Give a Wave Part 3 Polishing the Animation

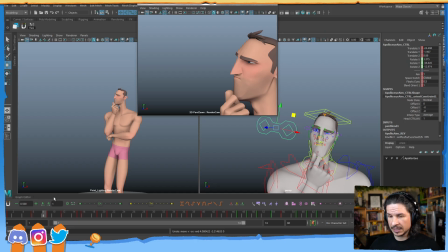[16:22]
And let's actually key that in. So let me undo this. I'll explain my process. So I'm doing an eye dart. Eye darts are very fast. It's just a quick motion of the eye, a slight readjustment.
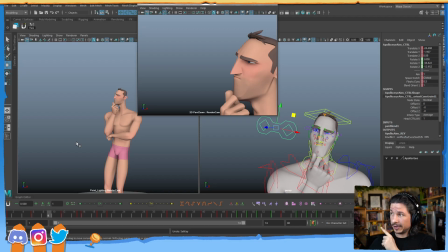[16:36]
Typically, that's only one frame. Normal eye motion, so if I was to look from all the way right here to all the way left, that would normally take the eye, a change like that, 1 or 2 frames.
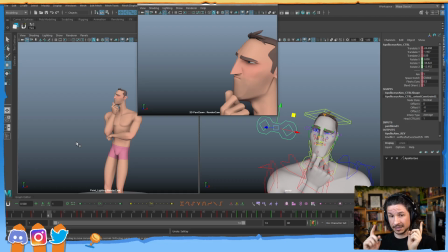[16:54]
That's it for a big eye motion from one side all the way to the other. 1 or 2 frames. 3 if you really want to slow it down. 4 if you want to go stylistic. Any more than that, and now it's just too slow for normal motions.
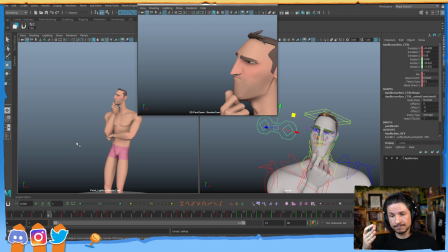[17:10]
So an eye dart is just a quick motion. There's really no reason to ever have it more than 1 frame. If it's a big eye dart, you can get away with 2 frames, but normally 1 is more than enough. So to do this, I'm just going to go to frame 8, set a key, frame 9, set a key,
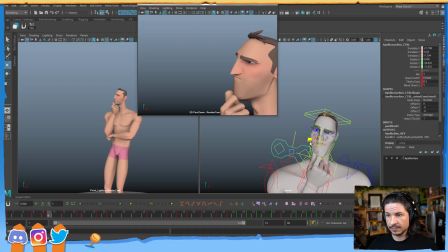[17:31]
and just dart the eye. And I'm just going to kind of move it down here. I'm looking at this view, seeing if we can get a good angle on that eye. And then we have something like that. Boop. There we go.
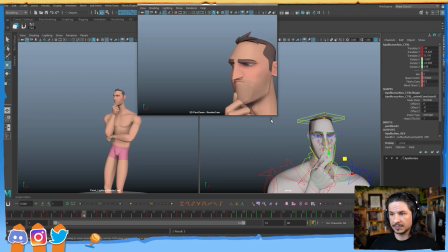[17:48]
Now you'll see the eye resets itself. That's because I have to go into my graph editor now
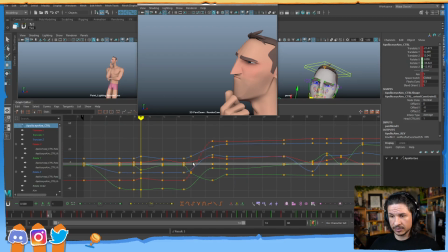[17:56]
and just make sure that those keys that it used to be held on are copied. So I'll just copy that over, and there we go. Now the eye darts, and we get the look.
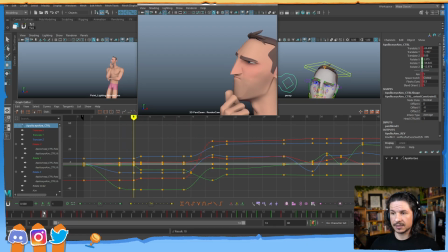[18:10]
So it's just that. A quick little dart. Now that's maybe a little too big, but I also have to keep in mind this is the view that's most important, right here.
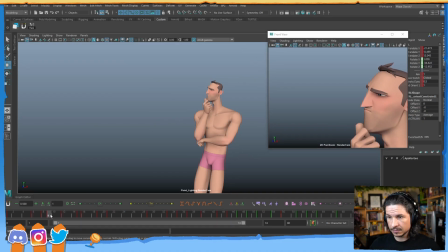[18:24]
So let's actually look at it from here. Yeah, so in there you can see the difference. From this view, the close-up, it looks like it's too big of a motion. It just kind of, it feels a little weird. But from this view, you barely see it.
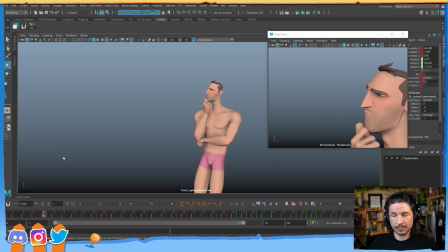[18:44]
At most, you kind of feel it a little bit. So, there we go.
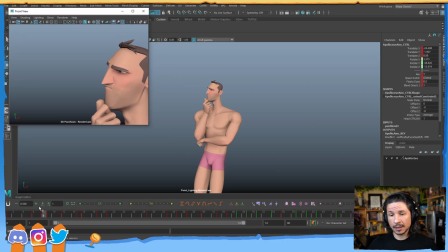[18:50]
Eye dart, done, yay. We can just keep going with that.
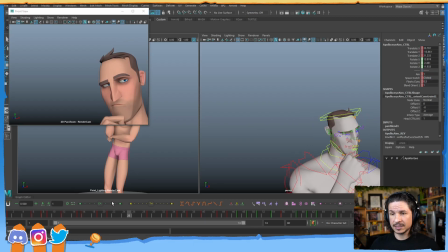[18:55]
So, now the character looks. This is going to be a good point for an eye dart. So he looks over, and if he just kind of stops and freezes and his eyes don't do anything, it doesn't really show a thought process. It's just kind of looking into the middle distance and not focused on anything, just kind of bland.
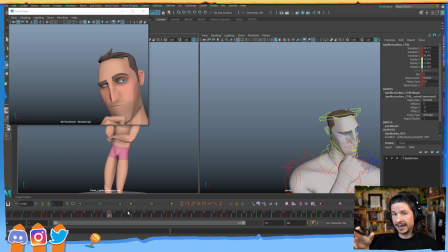[19:13]
If he's looking at something and trying to analyze the situation, his eyes are going to dart. They're going to look around to see what's going on. So once he opens his eyes here, I need some eye darts in here.
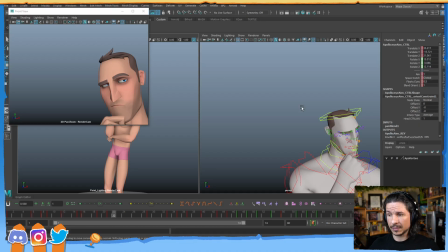[19:26]
If I don't, the situation is just not going to read correctly. So let's do that.
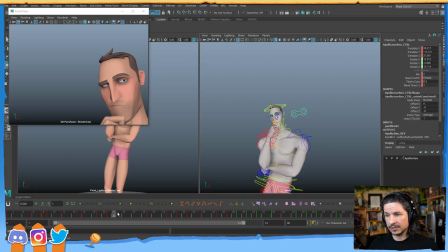[19:35]
Now to do this, I'm just going to try and figure out the timing, because once again, if the eyes open here, so they open up, and then I move the eyes too soon, the audience isn't going to register the eye dart.
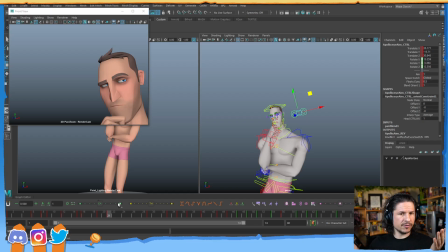[19:53]
It'll just look like the eyes are opening and then moving at all. It'll feel like one motion, one big thing. Instead, I need to hold it. So the eyes open, let's say 21. That's a good scene or frame where everything's kind of open. We can register things.
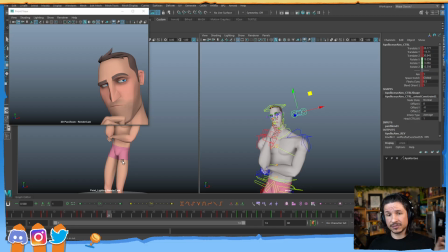[20:12]
It takes the audience about 4 to 6 frames to register something at 24 frames per second. That means that I don't want the eye dart to happen until at least frame 25 or later.